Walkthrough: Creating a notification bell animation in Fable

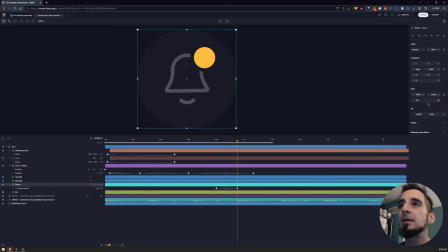16:27 We could, I think probably even push that a little further, probably like 125. I tend to think in terms of, you know, if an object is, well, in this case it's 250, 125 is about half. That means all of the edges should be nicely rounded. So let's see what we have.
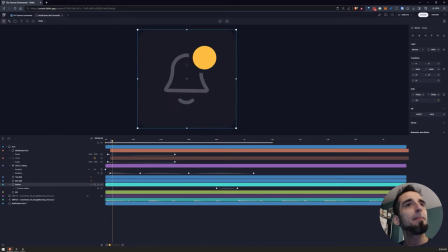16:44 And since I'm not necessarily worried, oh, well, you know what? Now that before I even jump ahead, here's a nice little detail. Okay, that works. Well, let's ignore this. Let's move this out. While this works, how can we improve it?
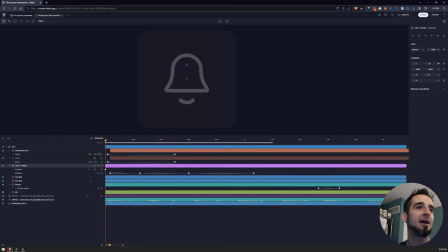17:01 Looking at it, everything's moving in one uniform block. Drag, resistance, those are actually nice little details. So let's duplicate this. Let's shift it down, a couple frames.
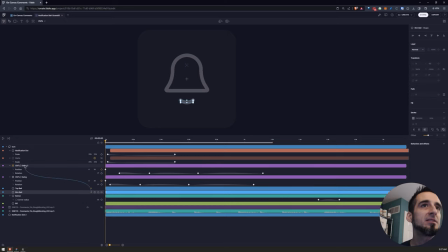17:16 And then instead of parenting the bottom part of the bell to this, the main bell, let's sort of have a little bit of drag. And we can always adjust and fine tune some of these on their own.
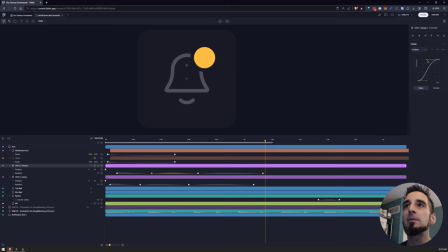17:32 And let's see, maybe this is an area where we can hang a little bit more so it doesn't quite feel the same. This could still have a little bit more of a...
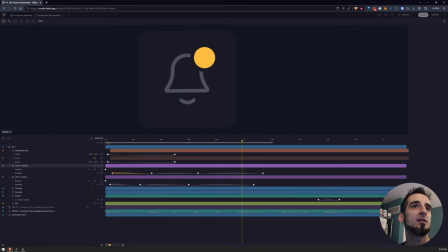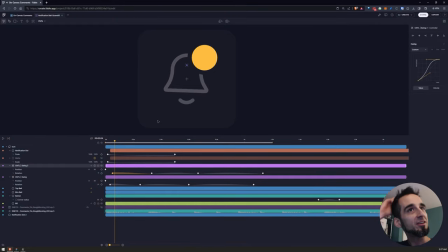17:49 So now, just with that little subtle change, we kind of took that and really, I think in my opinion, elevated a little bit more. We made it a little bit more interesting visually, even more accurate, if you will. So great. So now we can go back to changing the button, and I'll try to regain where I was.
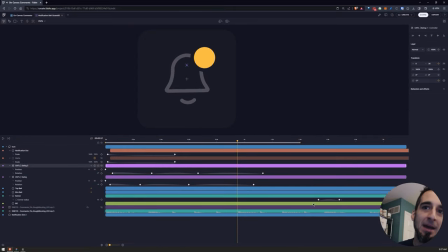18:10 Okay, so that seems to be the area the impact hit that I can hear musically that I should be looking for. And let's do turn some of these off.
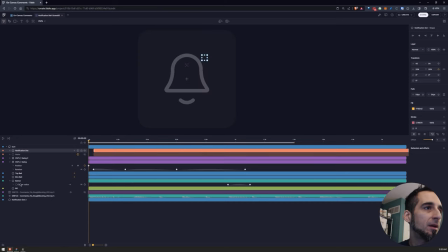18:23 And even now that I have this up, oh, there we go. I can maybe pull these outside of the group. Just for the time being, so I can really focus on what I'm doing, I will hide everything else and
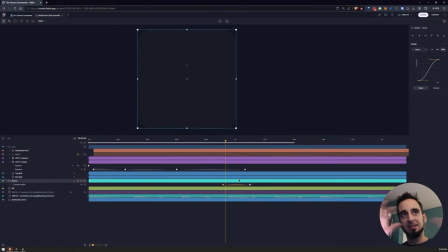18:40 just look for this beat. So I don't need to see everything while I'm just trying to isolate and focus. I think it's just sort of, use your best judgment as far as what works for you.
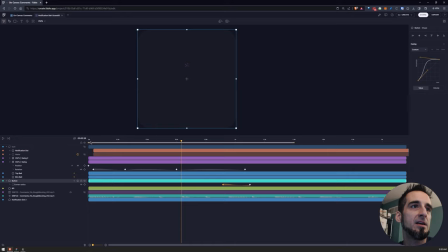18:57 And here is... could grab it. I apologize. There we go. If I can grab it. So that hit, and it almost feels like it should release. So let's do the same thing. Let's copy. Let's paste that. Let's see.
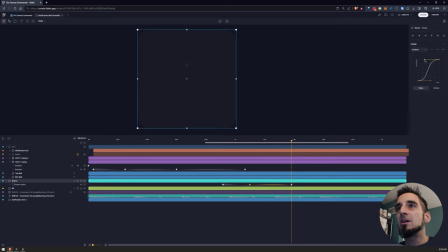19:14 We do have a nice ease to start, but we can probably soften that so it leaves it a little bit sooner and softly comes to a rest. That actually feels almost too much.
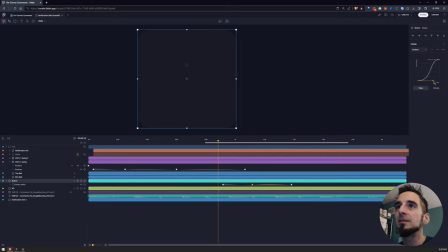19:31 So there's something not like snappy about it, which...
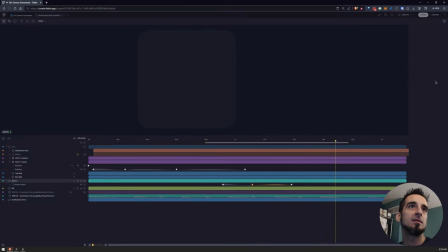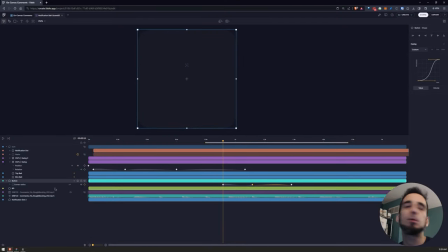19:41 Okay, I'm feeling that. And let's see, what else can we do? I think we have a couple options. This button in general, oh, we have the same thing. We could probably push the size up. So maybe we'll do it this way.
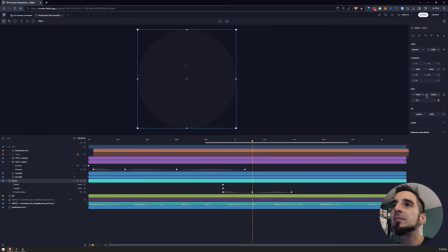19:54 We'll go up for the width And tell you what, rather than animating both, I'm gonna just link to the one. So I will turn this off. And I have one linked to the other.
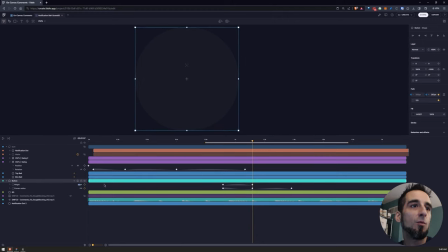20:11 So now when we round, let's push it up a little bit. And then we will bring it back down. So let me copy my easing.
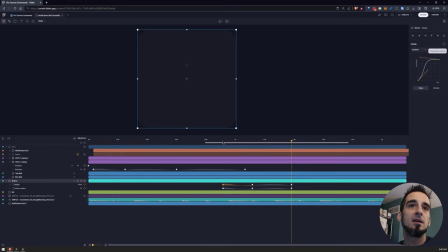20:32 What do we have? Copy the easing.
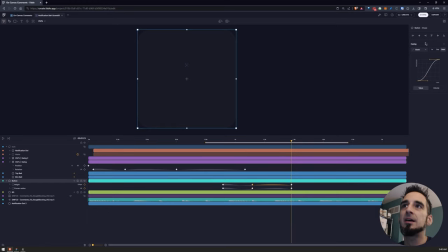20:37 And I think that little small detail does help. You know, we're bringing the rounding in.
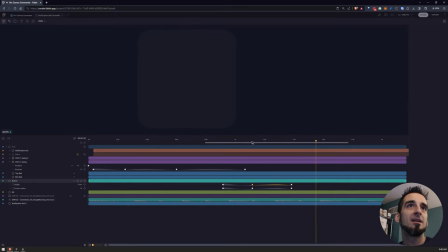20:43 So if you're thinking about like a size of mass, you could probably even push that a little further rather than 270.
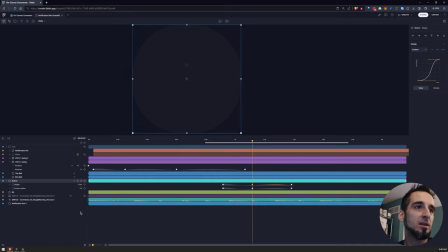20:50 We'll go like 275. There we go. And now that we can kind of scrub through, we could see that that gets a little bit bigger.
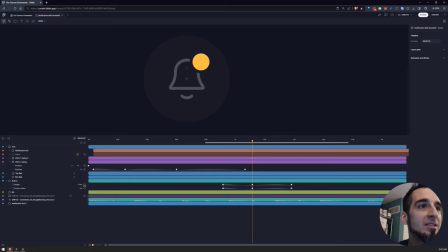21:11 And you can even see that since I increased the size of that, I need to increase the size of my rounding. And okay. And I think the only other thing that I had done, if I'm not mistaken, was I adjusted the color.
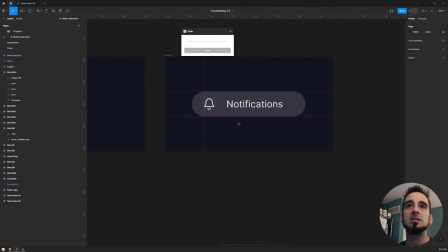21:29 So let me jump back over and see what we have going on here. Switch to developer mode.
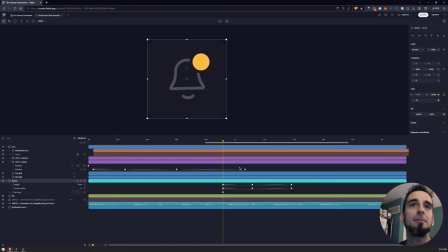21:35 Copy that.
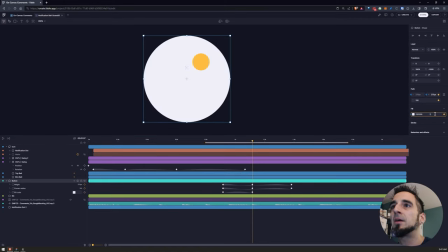21:37 And it looks like we have not only that, but a color shift or an opacity shift on the color.
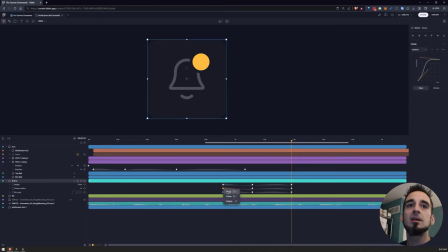21:45 So we have a little bit of everything happening. And let's copy the easing, paste the easing. We'll do the same thing here. We'll copy the easing, paste the easing.
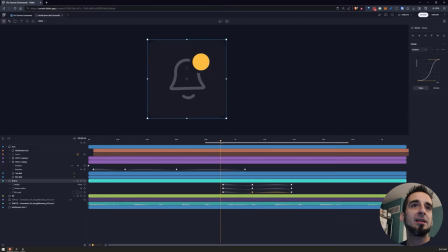22:01 And then I think, you know, the only thing is like it's happening too much in sync. You know, specifically that color change, like it doesn't feel like it's motivated by the state change, if you will.
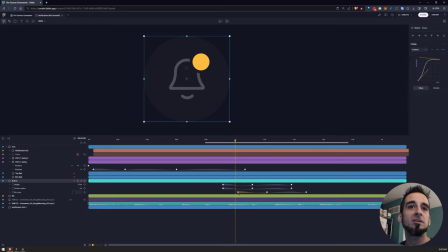22:13 So I think this is kind of an area where we can start to cheat ever so slightly and hopefully make it feel like the icon itself is being motivated differently, you know, and it's because we're changing.
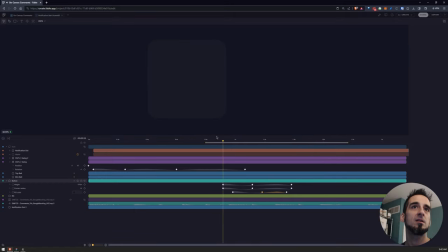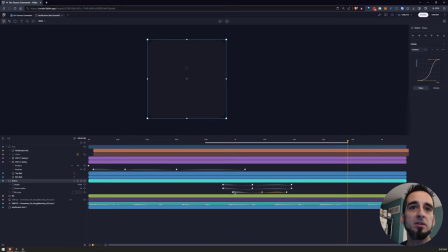22:37 Kind of like that. I dig that. There's something fun happening there. And let's just not overshoot and let's not stay too long on that exit.
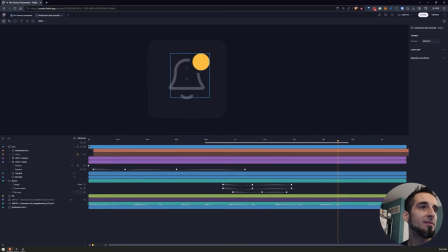22:51 Okay. So now we'll turn everything back on and we can take a look at it. I'm just going to scrub through so we can really see how this is feeling. Looking for some small things.
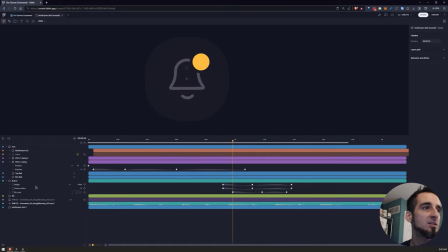23:05 You know, I think in hindsight, the only other thing would be in this case, we have a color change happening beneath it. So we're starting to wash out a bit. The last little detail that I'm going to do is set a keyframe on these two.
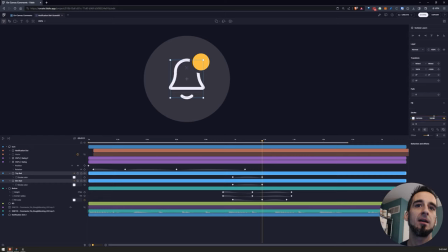23:21 I'm going to match what we're doing here. Go up to 100 just so that it's, you know, we got some nice contrast. And then I'm going to come back down to 50. And I'm going to copy my easing, paste it on these two frames, and then do the same thing down here.
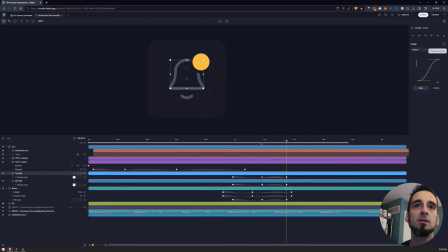23:41 And then I think what we're going to do is we're going to call it. I think we're feeling pretty good about that. Like there's a lot of things happening, but it's subtle. You know, it does the purpose. The only thing that from the original example is we sort of expanded and we did the notification text. But I think for what we have here,
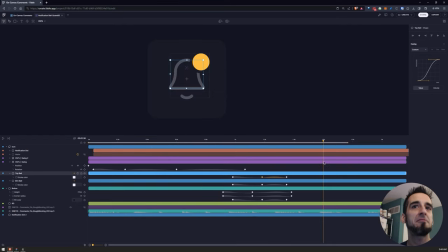24:06 yeah, I think for what we have, I think that actually works out really, really well. It is different than what we did in the original video, but hopefully this gives you some insight into working with Fable, what Fable can do, sort of tweaking your animations, finding your groove, you know,
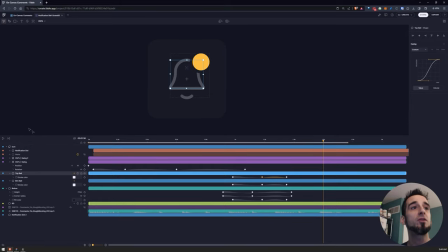24:22 and building in a logical way that works for you. You know, there's a lot of things that I can continue to do.
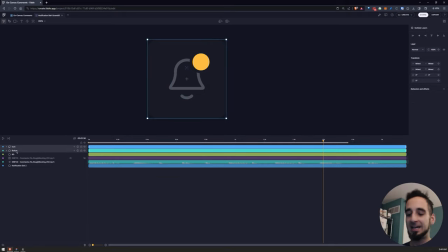24:29 You know, we have groupings that are fantastic, that if I didn't want to kind of continue, I can make a group.
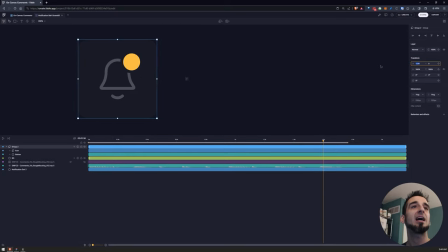24:36 I can now animate this group, push this off to the side to get a lot of that other motion that I had in the original video. But I think for the purposes of this, hopefully this is very helpful for you.